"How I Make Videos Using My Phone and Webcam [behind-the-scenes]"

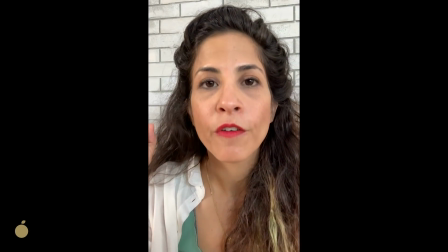(12:20) So, hi, it's Hadar, how are you doing? I'm so happy that you're here. Versus, hey, it's Hadar, how are you doing? I'm so happy that you're here.
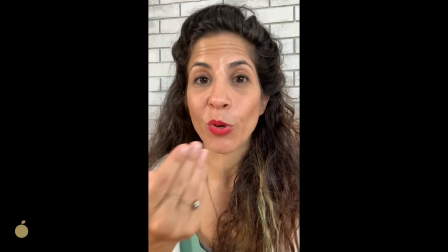(12:28)
Now it actually looks like I'm looking at you, which is what you want because you want to make that internal connection.
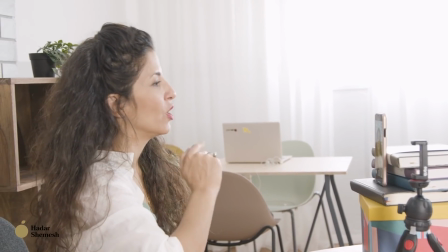(12:34)
Good.
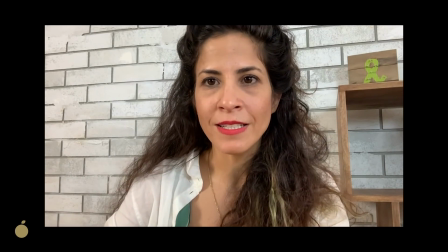(12:35)
And same thing if you set it up horizontally, and here it's more distracting.
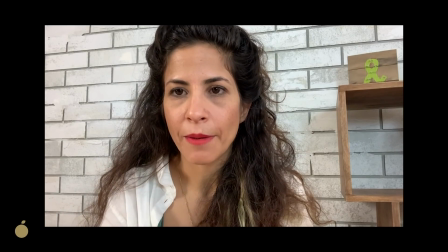(12:43)
So again, look at what happens if I'm looking at myself.
Hi, it's Hadar.
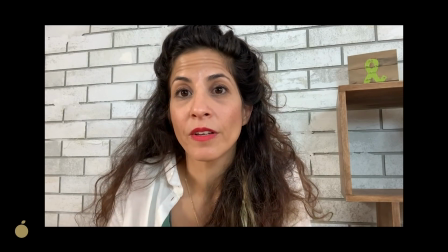(12:48) It's so good that you're here. Today we're going to talk about M is an R, right?
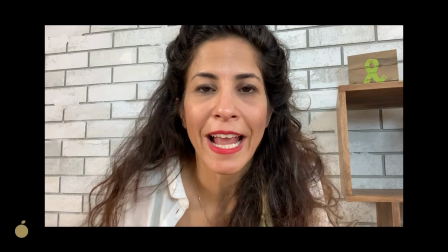(12:54)
It doesn't look like I'm looking at myself, but if I look at the camera, which is right here, hey, what's up?
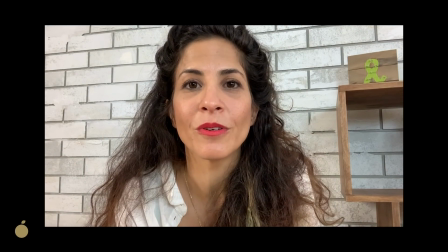(13:00) It's Hadar. So good to have you here. Today we're going to talk about verb be.
Same idea with a tripod.
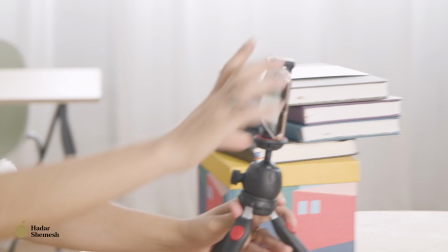(13:06)
You just want to set it up and always keep in mind headspace,
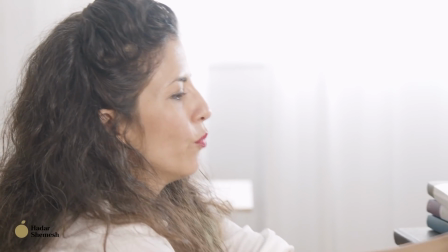(13:16)
and you have a lot more freedom, and you want to make sure that it's not too low.
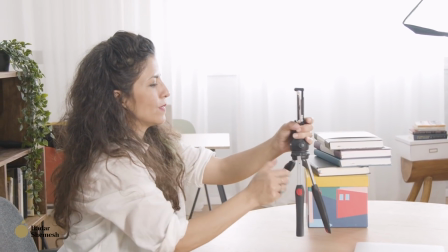(13:22)
So I can use this,
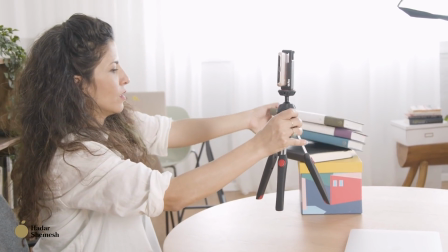(13:26)
and if it's not enough, I might actually use my books here to set it up.
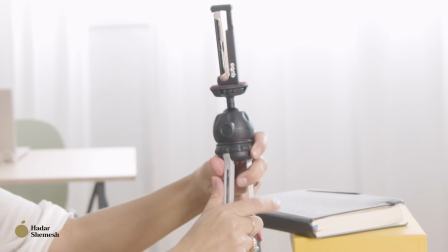(13:33)
Then I can always tilt it. Hopefully it doesn't fall and break.
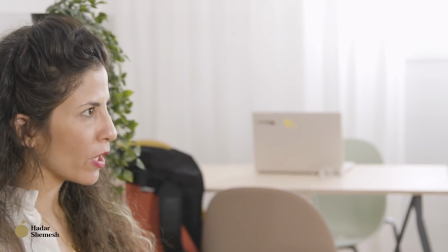(13:38)
Okay, good. So now I want to also check out the background.
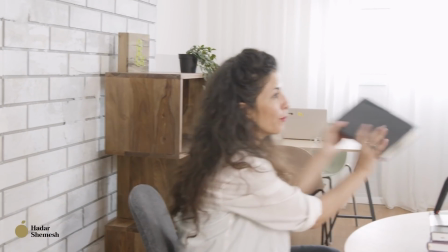(13:42)
Here I have empty spaces, so I might want to put back the books and maybe this.
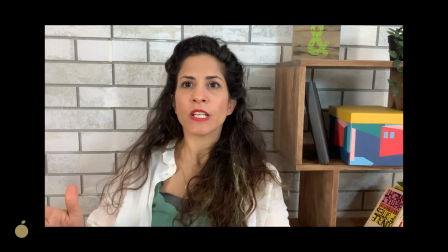(13:49)
So when you use this frame, for example, it is good enough to be used on YouTube as well.
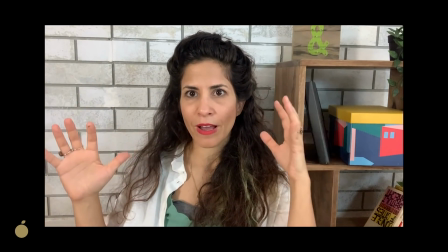(13:54)
Okay, just make sure that you have enough space, and actually if you
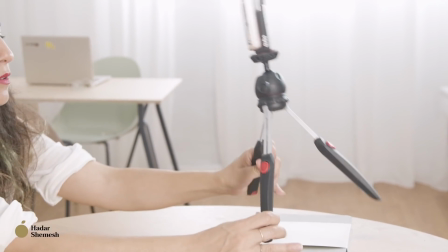(13:59)
push it away a bit and move it further from the background without dropping the phone, it will look better.
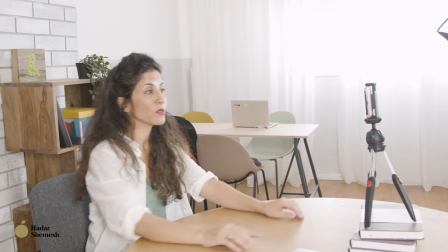(14:08)
Okay, so you don't want to be very close to the background.
Hey, what's up?
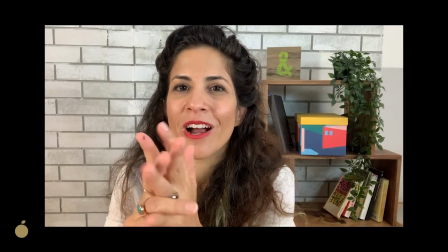(14:13) So good to see you here today. Today we're going to talk about politics.
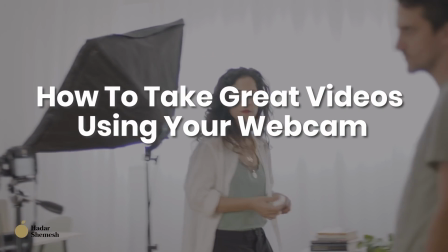Okay, now that you know how to take stellar videos using your phone, let's talk about how to take videos using your webcam. This is good whether you want to record videos for social media on your webcam, but also if you want to create a video lesson. let's say for your online course or for your students, and you want to use Zoom for that and share the slides as well. So then you might want to use your webcam. And also how to look good on Zoom, because that's important too when teaching.
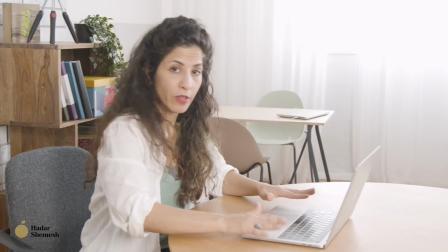(14:53)
Now, first of all, this is your default position where the computer is on the table and you look at the screen, and that's great.
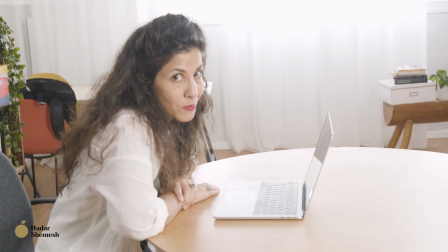(15:00)
And sometimes if we get too close, it happens to me sometimes when I'm trying to look into someone's mouth,
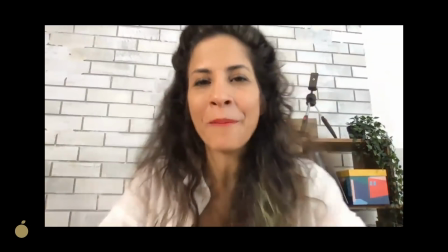(15:05)
it looks a little weird because you're very close to the camera. So you want to make sure that you are not too far from the camera.
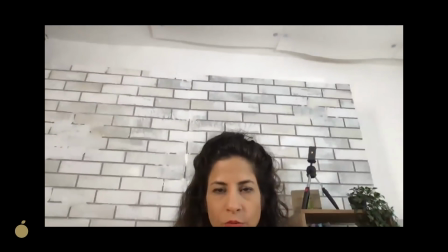(15:13)
You want to make sure that they don't see just like a part of your head.
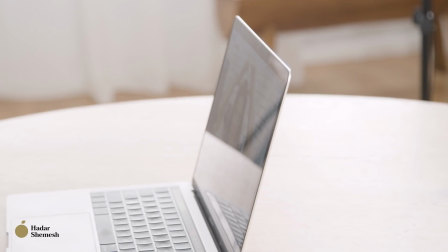(15:19)
But you are right there, you know, the cigarette box right above here,
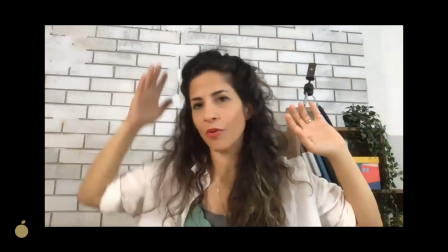(15:24)
and you have even spaces from your right side of the face and left side of the face.
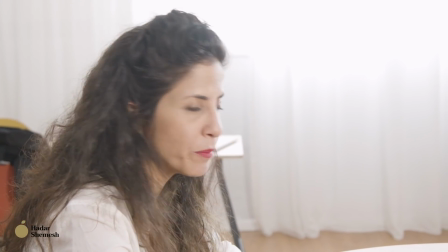(15:30)
However, when I make videos using my computer or when I have a Zoom call that is important,
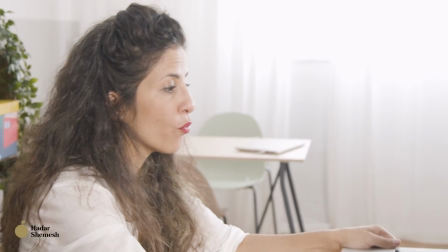(15:37)
what I do is I want to bring my laptop up. And that is, of course, after setting up the lights first. Let's not forget. So what does that mean?
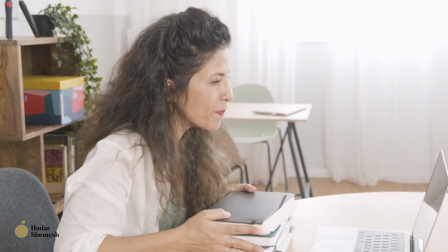(15:49)
Because as I told you with the phone, it's better if the camera is at eye level and above.
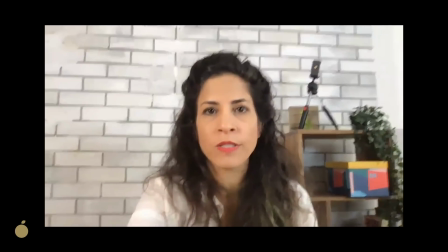(15:55)
So you can either take a few books, and this is how it looks like.
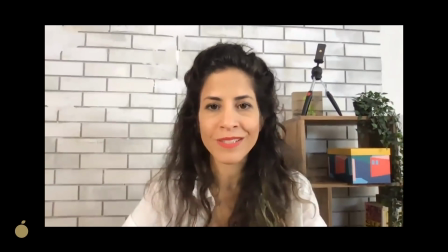(15:59)
It's already better. But this is not even good enough.
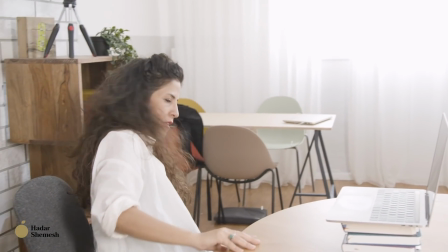(16:04)
So I might take something like this
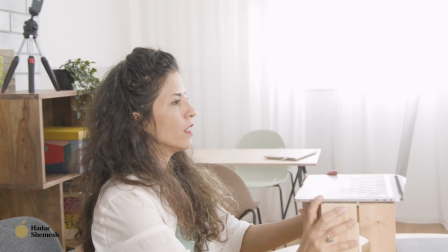(16:08)
and put my laptop up here and then lower the screen a little bit,
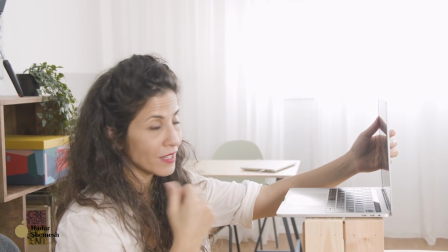(16:14)
which is more complementing to your face. And that's it, right?
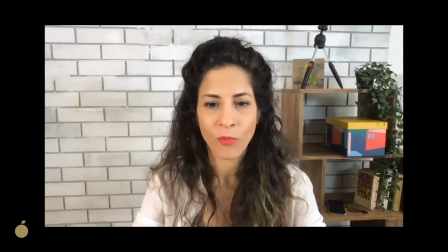(16:19)
And it looks better. So take a look again. So this is the frame where it's raised, and this is the frame where it's on the table.
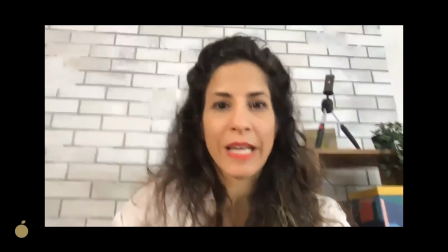(16:28)
So you tell me what looks better.